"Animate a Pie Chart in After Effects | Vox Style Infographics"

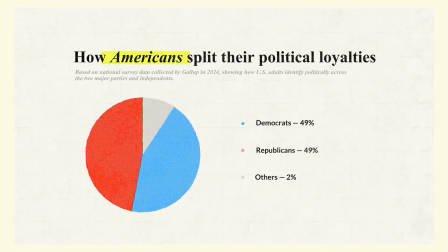We're going to create a pie chart animation in the style of Vox and Johnny Harris.
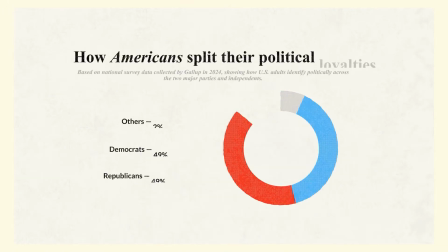This style has become very popular because it combines simple shapes with clean storytelling, making information easy to digest and visually engaging.
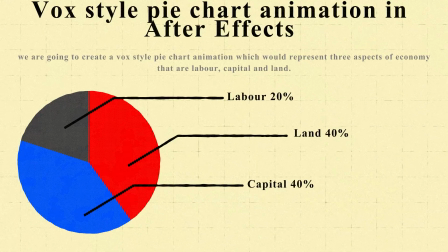Without further ado, let's just jump right into After Effects. First, let's set up the foundation of our project.
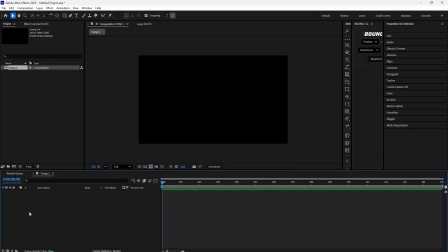Create a new composition. I'm using Full HD, but you can use any resolution that fits your workflow.
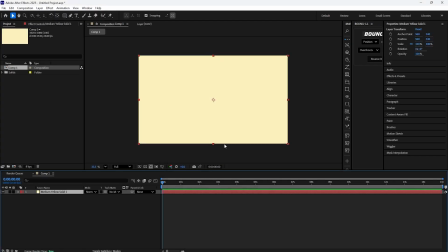Next, create a new solid and apply the grid effect. Adjust the settings to your taste.
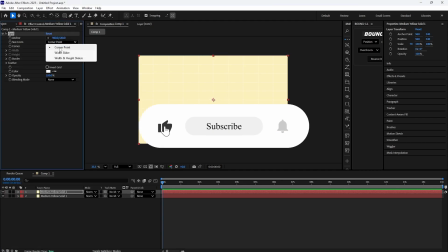I'm using a black grid with a thickness of 2 pixels and I've set it to square mode so the proportions feel clean and geometric.
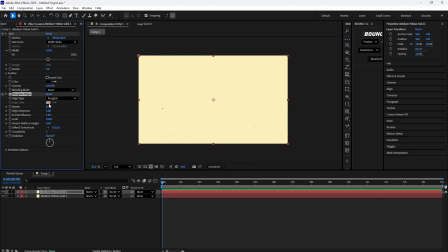To make the grid less perfect and more in line with the Vox aesthetic, we'll apply Roughen Edges. This breaks up the lines and adds a slightly organic texture that feels natural. Don't forget to play with roughen edge settings and opacity to find the sweet spot.
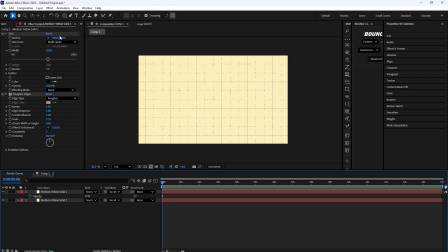Now we're ready to create the actual chart. Using the Ellipse tool or rectangle tool, draw a circle shape with no fill and a wide stroke and increase
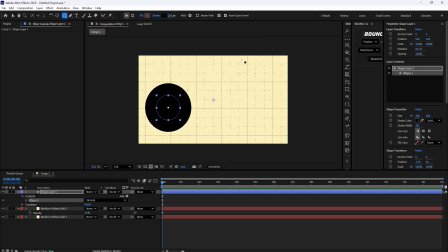the stroke width until it covers the whole circle as shown in tutorial. We'll animate this circle using trim paths. Set the end property from 0% to 100%.
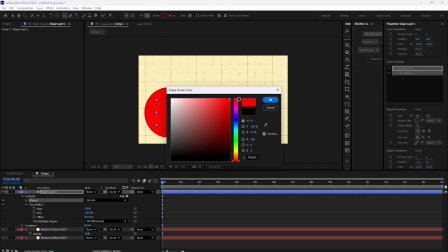So the stroke grows into a full circle. This is the base of our pie chart.
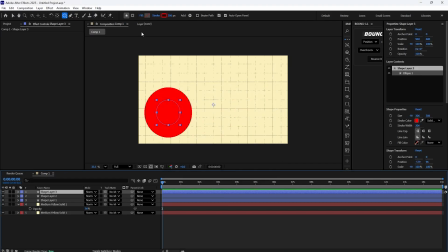The great part is that once you set up this animation, it's very easy to duplicate and adjust it for multiple slices. To build the slices, duplicate the ellipse you just made and change the end percentage.
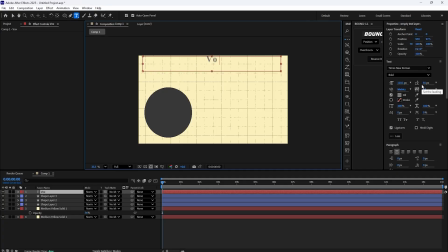For example, one slice could end at 40%, the next at 80%, and the final one at 100%. Each slice should have a different color, so the divisions are clear and visually appealing. In my example, I'm using 3 slices, but you can make as many as you want, 10 slices if needed.
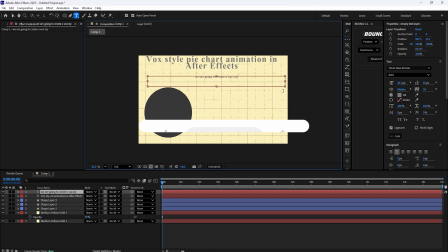Now, just to give an aesthetic look to the animation, I would type in some random text to enhance the Vox style effect. Now, let's add context. Create a large title above the chart and below it. Add a smaller subtitle that explains where your data comes from.
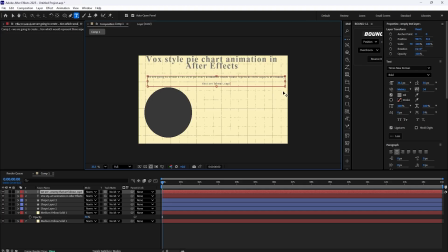I like to use Times New Roman for a classic documentary feel, but you can experiment with fonts. I also make the subtitle gray so it doesn't distract too much but still feels professional.
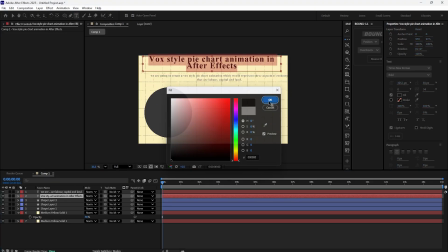Now let me fast forward this step to save your time. I am using a free plugin by Mr. Horse to add basic animation to the text.
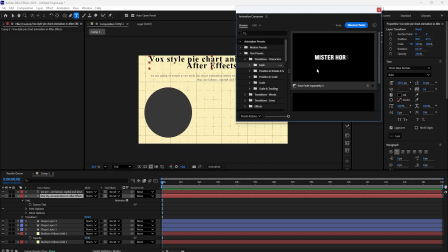This step is completely optional as you can animate your text through adding position and opacity parameters.
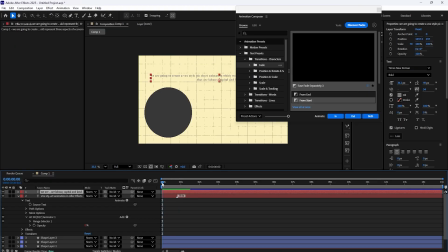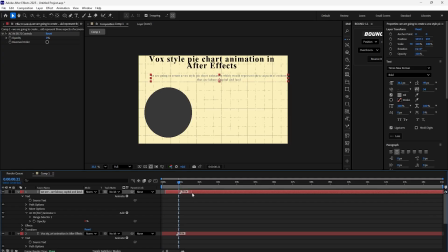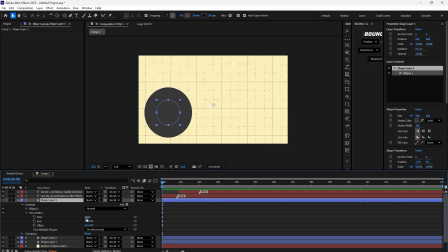The scene is coming together as expected. Now, as explained earlier, it's time to change the start and end value to respective percentages.
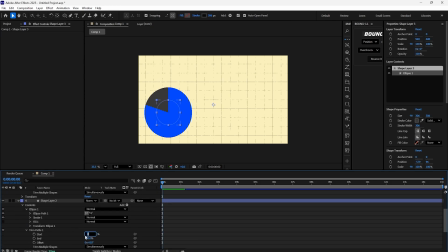In the gray circle, I will set the start value to 80 and end value to 100, so that it starts from 80% and end at 100%.
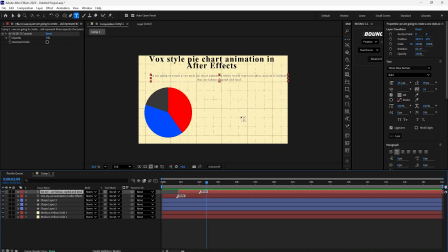In the second circle, I will set the start value to 40, so that it starts from 40 and end on 80%. Similarly, in the third circle, I will start at 0 and end at 40%.
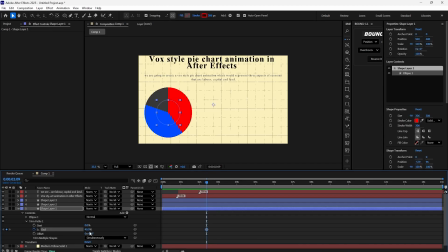Now let's animate our pie chart. It is very easy to do this. Come under Trim Path property and keyframe the end.
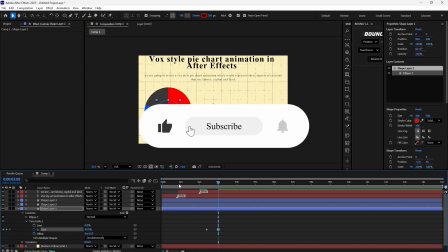As shown in the tutorial, don't forget to leave some space between keyframes to give it a natural feel.
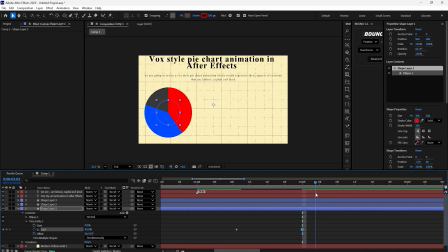After you have animated first circle, skip 2 to 3 frames and then animate the second circle. For the third circle, repeat the same cycle.